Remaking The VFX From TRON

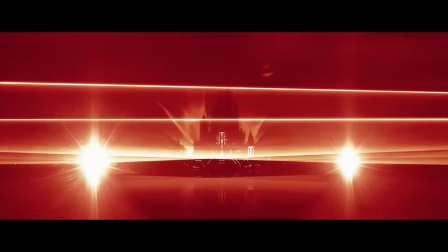The new Tron film came out last week and seeing the trailer reminded me of just how much of an impact the previous film's visual effects had on me.
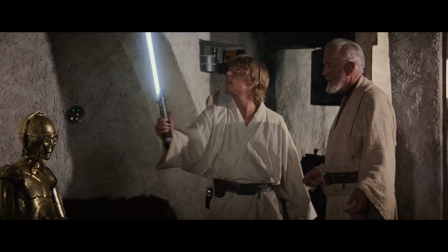In terms of being instantly recognizable and iconic, I'd say they're right up there with the lightsaber. In particular, the shot of the light cycle assembling in mid-air really blew my mind at the time.
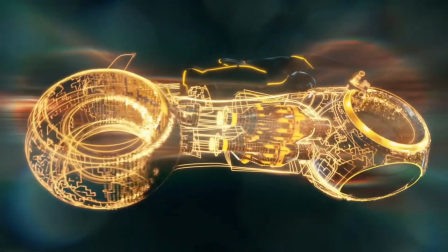So for this video, I've had a go at making some of those effects myself.
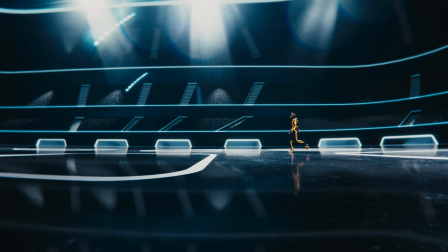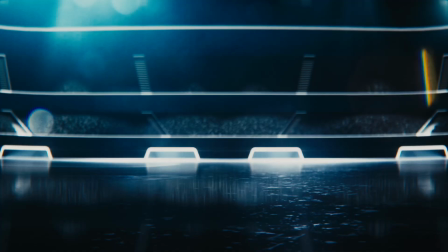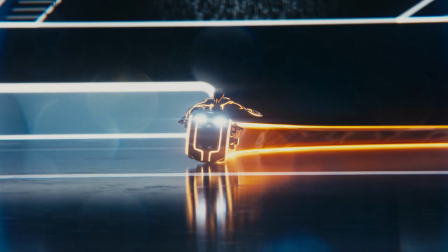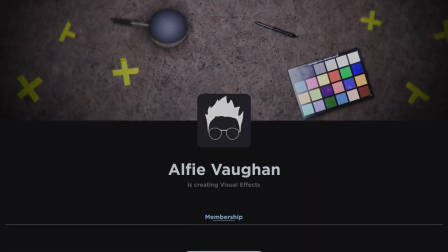And there we go, it was a really fun scene to tackle. Before we get started, if you're interested, all the project files and assets from this video are available on my Patreon.
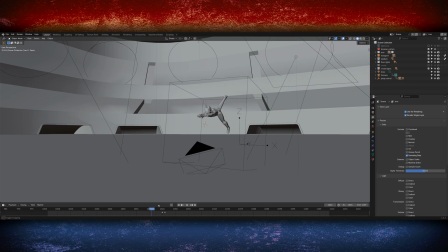You can download the rigged models and environments that I made, as well as the animated Blender project files and the new scripts for the compositing.
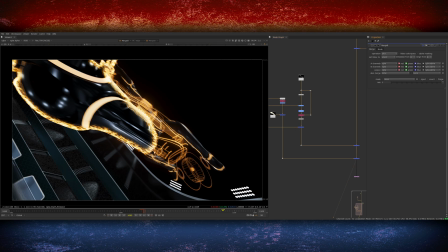Consider checking it out, it helps a lot to continue making videos like this. But anyway, let's get started.
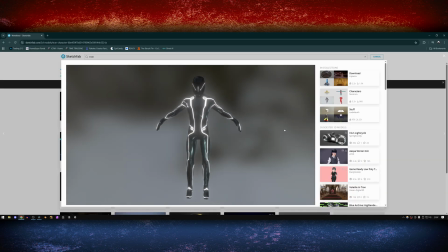I turned this whole video around in a couple of weeks, so I didn't want to make everything from scratch. With that in mind, I hopped onto the internet and sourced a couple of models that would get me started.
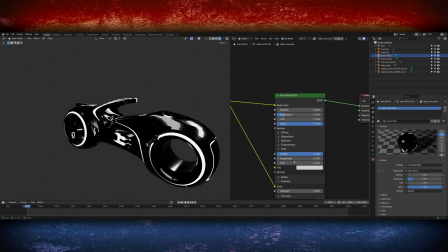I found some great models for the light cycle and for the Tron character. I tweaked their shaders slightly to get them looking more photorealistic, and then they were ready to go.
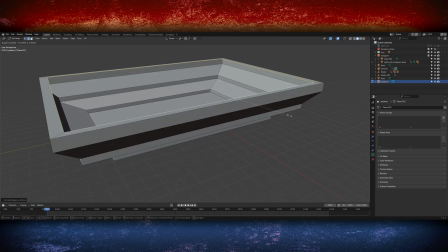I made the environment to the stadium myself. There were a few online, but I figured it would be quite easy to make it.
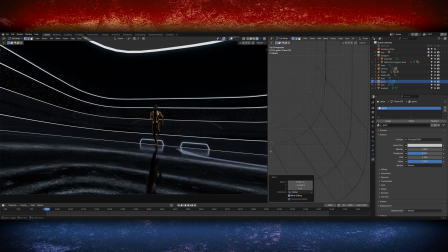It's mostly dark so you don't have to see a huge amount of detail in the background.
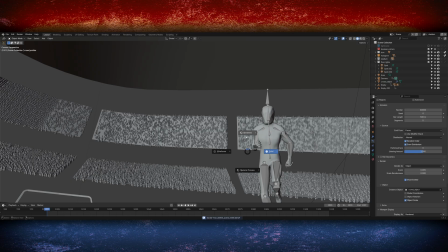The key things I wanted to hit were having some nice lights to add some detail, obviously people in the crowd, and getting some small details of reflections and interesting textures in the side walls.
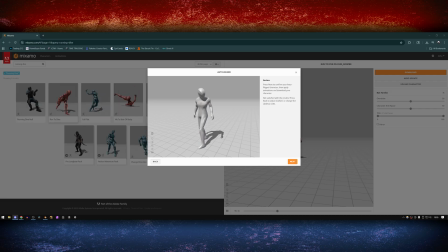The first thing I did to start working on the animation for the shot was hop onto Mixamo and grab some motion capture of a diving forward roll.
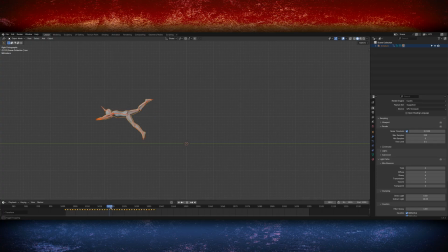This was the perfect jumping off point to start with, excuse the pun. I then took this animation and cut off the keyframes toward the end so the character never goes into a roll,
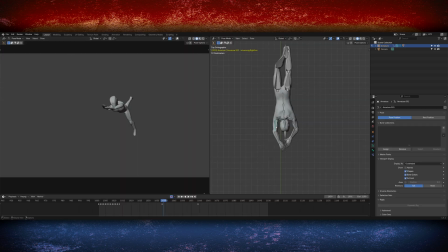and then animated the character into the final position for the shot, which was mostly getting the arm movement for when the handlebars start to appear,
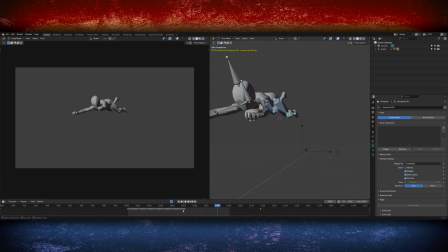and animating the legs into the driving position. Once it was animated, I then scaled the distance between the keyframes at a certain point, so it goes from normal speed to slow motion.
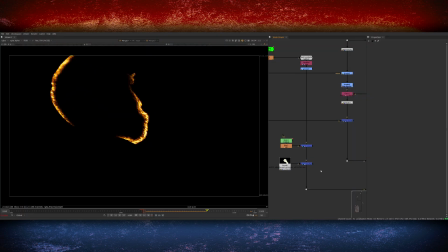Next I started working on the animation for the hologram. As you'll see slightly later in the video, a massive amount of the look of the hologram came from the compositing stage,
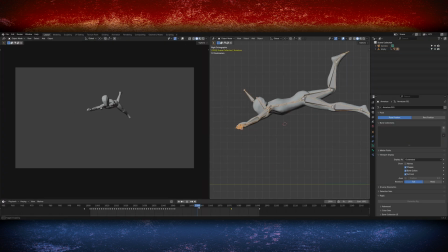but the underlying base of it is still the animation and the shaders that I set up in Blender and then I can enhance them all later,
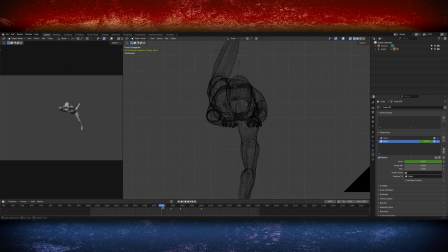so it's very much a two-stage process. To begin with, I started off with very simple geometric shapes, Literally extruding cubes and cylinders out and using lots of mirror modifiers to copy their animation to the other side I parented all of the new hologram objects that I was creating to the rig of the character So they would move together Then
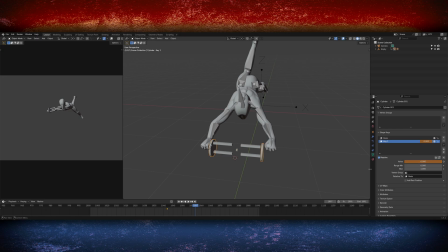I would model their shapes and put them into their final position where I wanted them to end up and then animate them backwards to Disappear
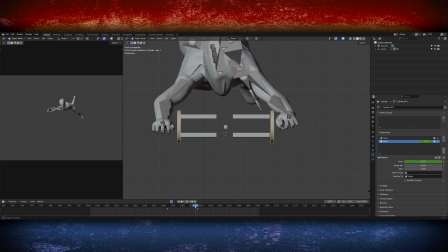which a lot of the time was scaling them down to zero And I also used a lot of shape keys on the objects to make them squish down
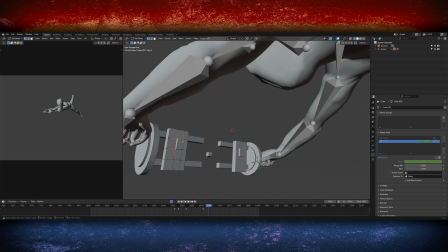and extend as they're revealing This gives the animation some extra detail So it feels like they're actually transforming and moving into place rather than just everything scaling up Once the handlebars were done,
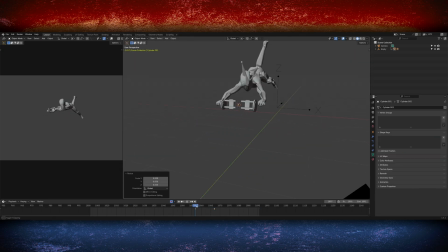I then moved on to doing the wheels and some of the objects with inside the light cycle I had loads
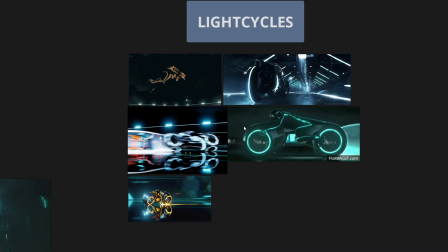of gifs of this particular shot in a pure ref document And I was just watching them over and over again frame by frame and seeing exactly what kind of shapes
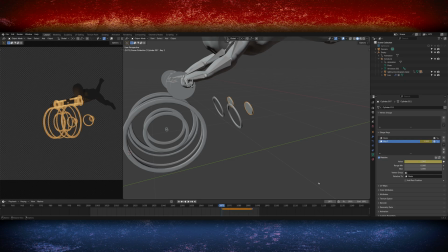were being created within the light cycles How they were revealed and trying my best to do something similar I created some objects inside
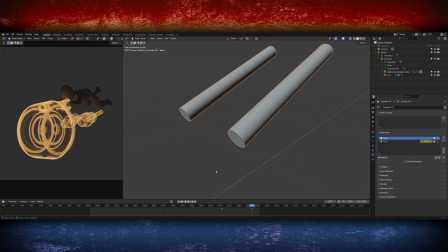that resembled things like pistons and axles engines various sci-fi mechanical parts And then again, I used shape keys So once they appear and scale up,
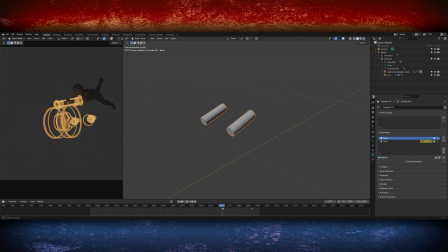it feels like they carry on extending which gives the animation some more life None of the objects that I modelled are actually particularly detailed,
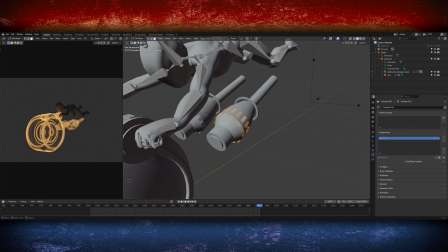but I found more success in just adding lots and lots of small, very simple parts of geometry.
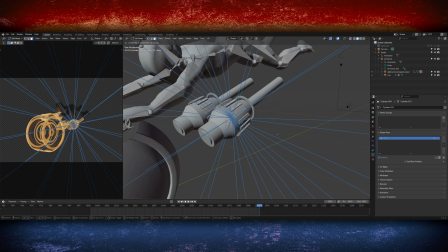And in many cases I'm parenting objects and then parenting things to those objects and parenting things to those objects to give it some more perceived complexity.
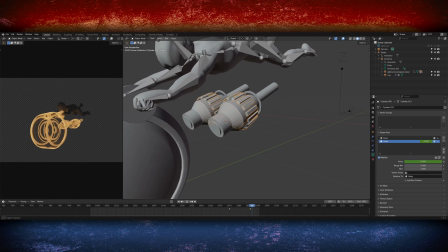For example with these engine pieces, once they were done and animated the shape keys, I then created a couple of rings that were parented to them, and then I had the rings appear and move along the length of the object,
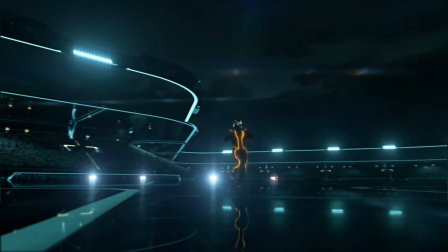giving it some secondary animation. The shaders for all of these objects took a bit of experimenting.
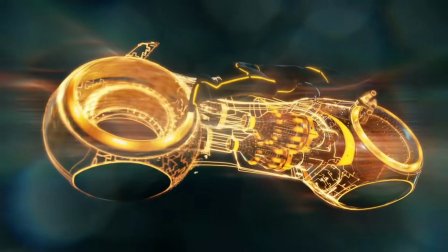In the films it's kind of a wireframe effect, but using the wireframe shader in Blender you can see that it adds way too many lines for all of the different faces.
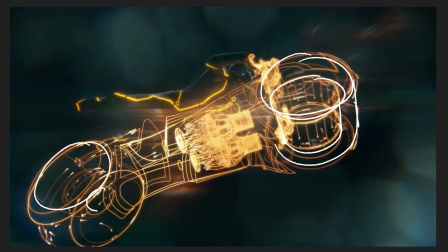The effect from the film is much more simplistic and it just creates an outline on the important parts of the shapes which keeps them readable without getting too messy.
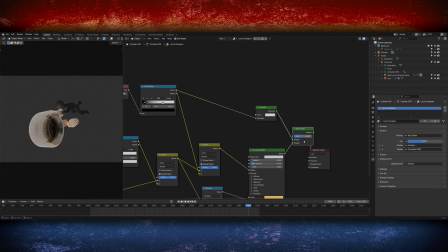In the end I settled on a couple of different approaches as well as obviously doing a lot of compositing on top of this later. For some of the objects I used the Fresnel and Layer Weight nodes which gives you this kind of backlit light effect.
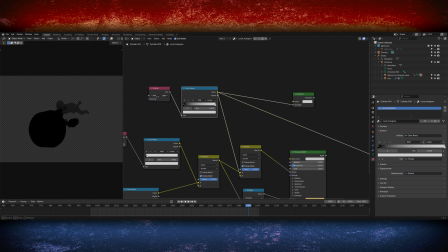The idea here will be that the black parts are transparent and the white parts will be the coloured part of the holograms.